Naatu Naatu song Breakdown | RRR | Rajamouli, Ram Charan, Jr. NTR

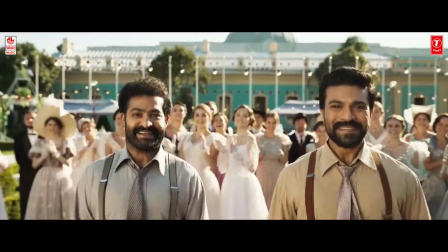249s
Then she stops Jake from bullying them and asks them to resume dancing. Then Jenny along with the women start moving their legs.
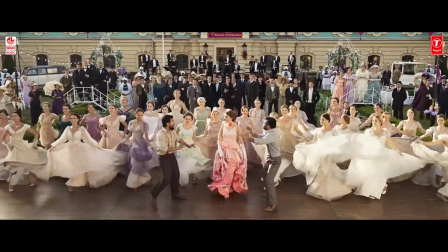257s
Slowly from their own moves, they are changing gears into what this pair insists.
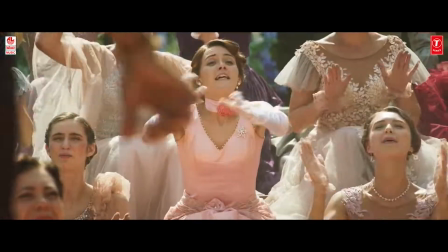261s
At last, she picks the Naatu Naatu signature step and she is tired as hell. Then she wants Bhim to win and finally enjoys his winning moment.
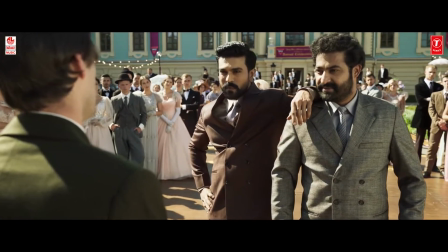270s
Coming to Ram and Bhim, they have similar arcs. For Bhim, he is bullied first, then Ram takes charge and they together step on the floor.
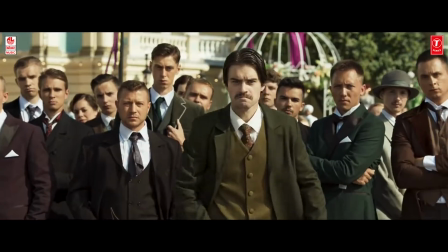278s
They are joyously dancing on the floors until this Brit threatens and they pretend to be feared.
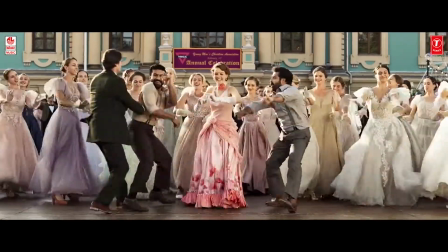283s
From there, they ask the woman to free up like them. In the final phase of their energies are just increasing like anything.
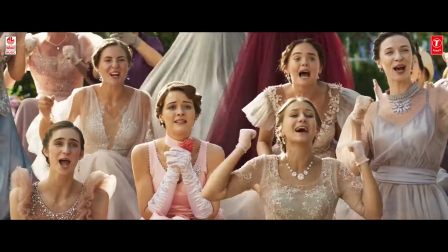289s
In the last moments, when Jenny wants Bhim to win, Ram pretends to lose.
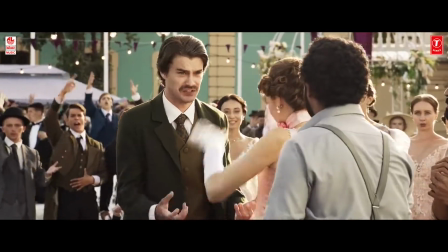293s
And even the background artist, the men will be shooing away in the start and shouting to go back. And in the final moments,
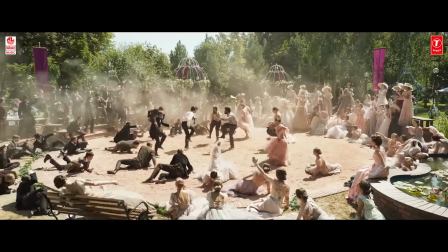300s
some of them plunge to dance and will be dropping off like petals in a flower. And then they show the disappointment when Jake loses the challenge.
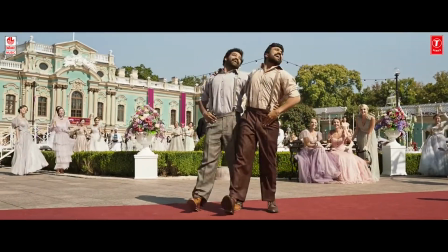309s
In contrary, the women in the start will be slightly involving into those steps, then they will be slowly changing gears from their steps to Naatu Naatu steps.
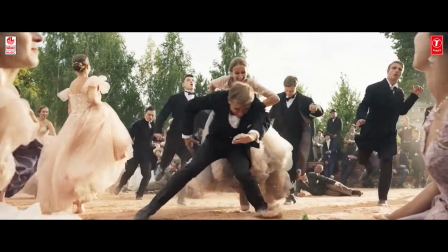317s
And now they are enjoying this blood rushing activity and dropping onto the ground with a lot of joy.
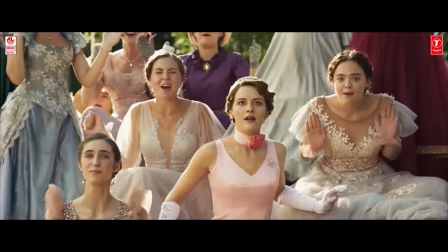322s
And in the end, they are encouraging Ram to win and feel disappointed once he loses.
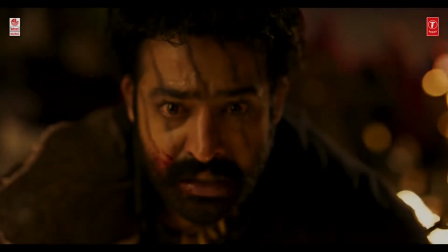327s
This is what getting performances mean, and Rajamouli is a perfectionist in this pattern of taking the scenes.
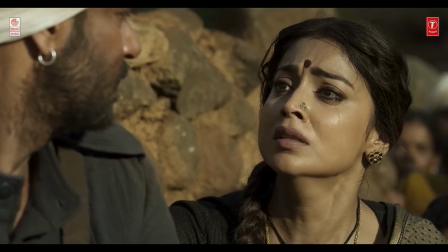333s
There will always be at least two people who will be performing in the scene, and the upper limit of the number of people is what you have seen in many of the scenes in Bahubali.
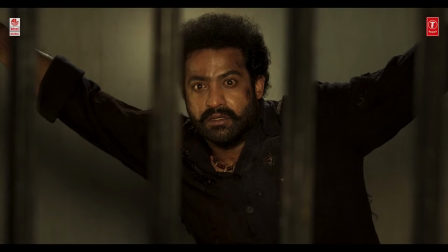342s
This way of designing acting arcs for multiple people in the scene brings lot of weight to the scenes and makes them epic.
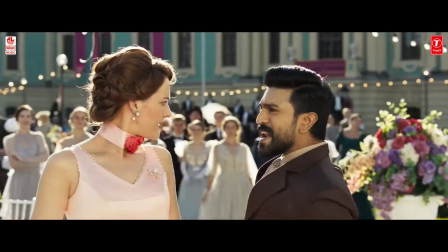351s
3. Cinematography arc. In this song, when each of the lead actors are singled out, there will be medium shots for each of them.
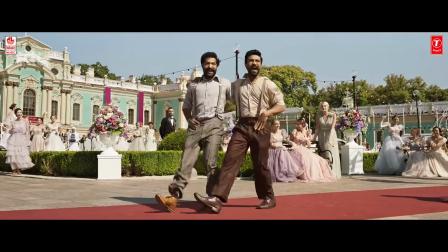359s
But when it comes to the Naatu Naatu bit, it will turn to a master shot capturing their dance movements in full glory.
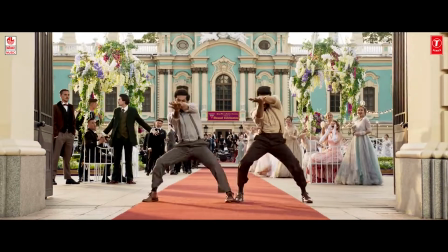366s
This small arc does makes a difference. 4. Production design arcs.
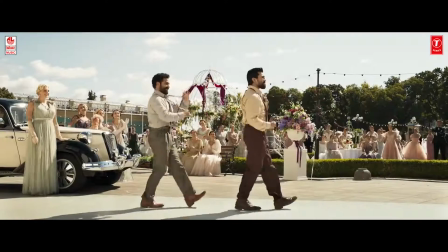371s
Till the completion of Act 2, it is captured on a proper dance floor or an area surrounding it.
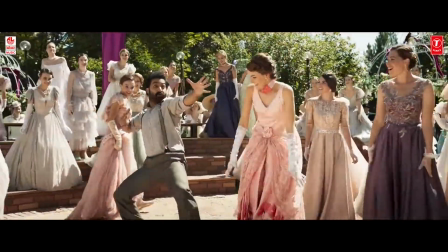377s
As it moves to the Act 3 or the resolution, they go to an area filled with the sand.
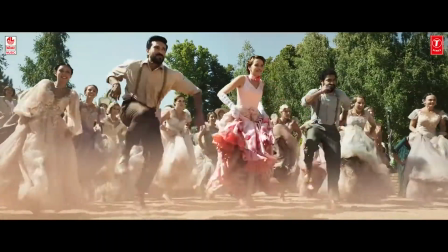383s
So this kind of choice calls for a finale, and with the dust rising, it perfectly depicts that the sequence is coming to an end.
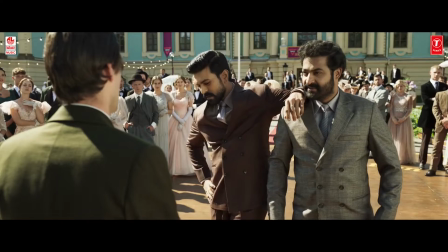391s
5. Costume design arcs. Ram and Bhi are initially wearing their suits.
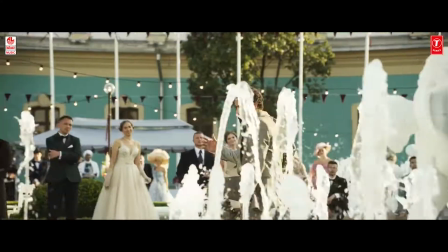396s
Gradually, when they are getting into this zone of high movement, they take off them and dance without them.
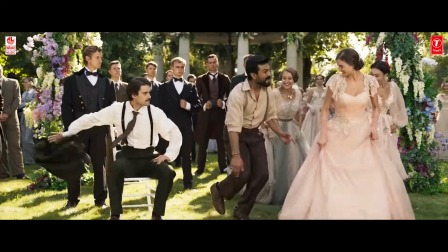402s
Similar thing happens to the Brit dancer too. 6. Choreography arc.
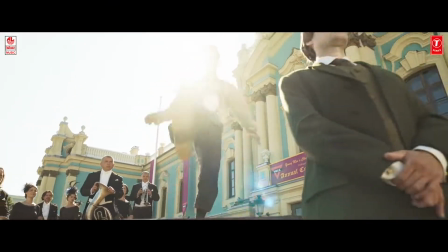406s
The lead actors dance separately, but when it comes to the Naatu Naatu portion, they dance together.
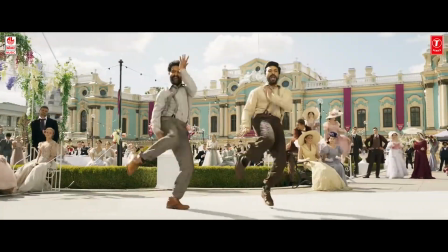412s
It just amplifies the situation, and this thing will get better and better after each Naatu Naatu bit.
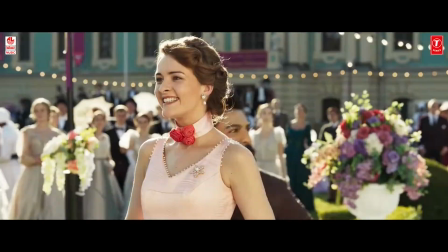418s
7. Editing arcs. It will cut in a normal pace in the first two acts, whereas in the last act, the edit bumps up,
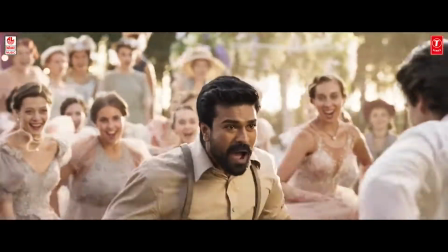426s
and this edit will be rushing, capturing the emotions of different people, which leaves a mark of final moments.
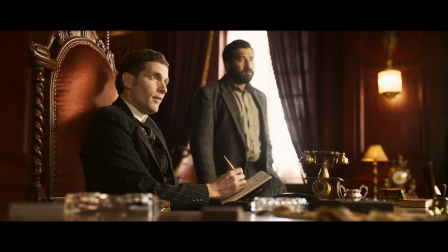433s
Final thoughts.
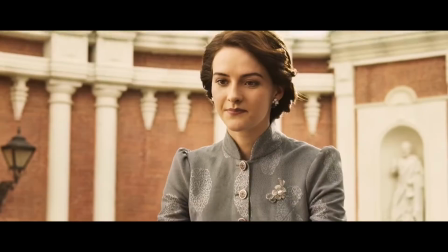434s
On the outside, it looks like a simple song sequence, but look at the level of details that they have planned and executed brilliantly.
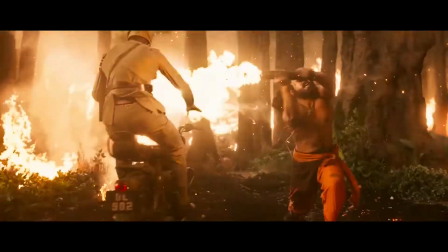442s
This kind of planning and execution is what sets Rajamouli apart. Finally, I'm eagerly waiting to break down the complete movie.
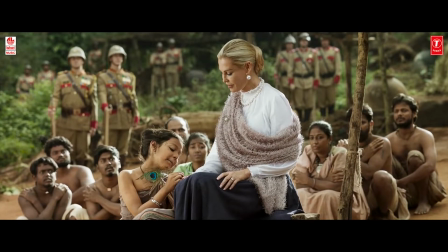449s
If you are new to the channel, please subscribe. We'll be coming up with more interesting videos.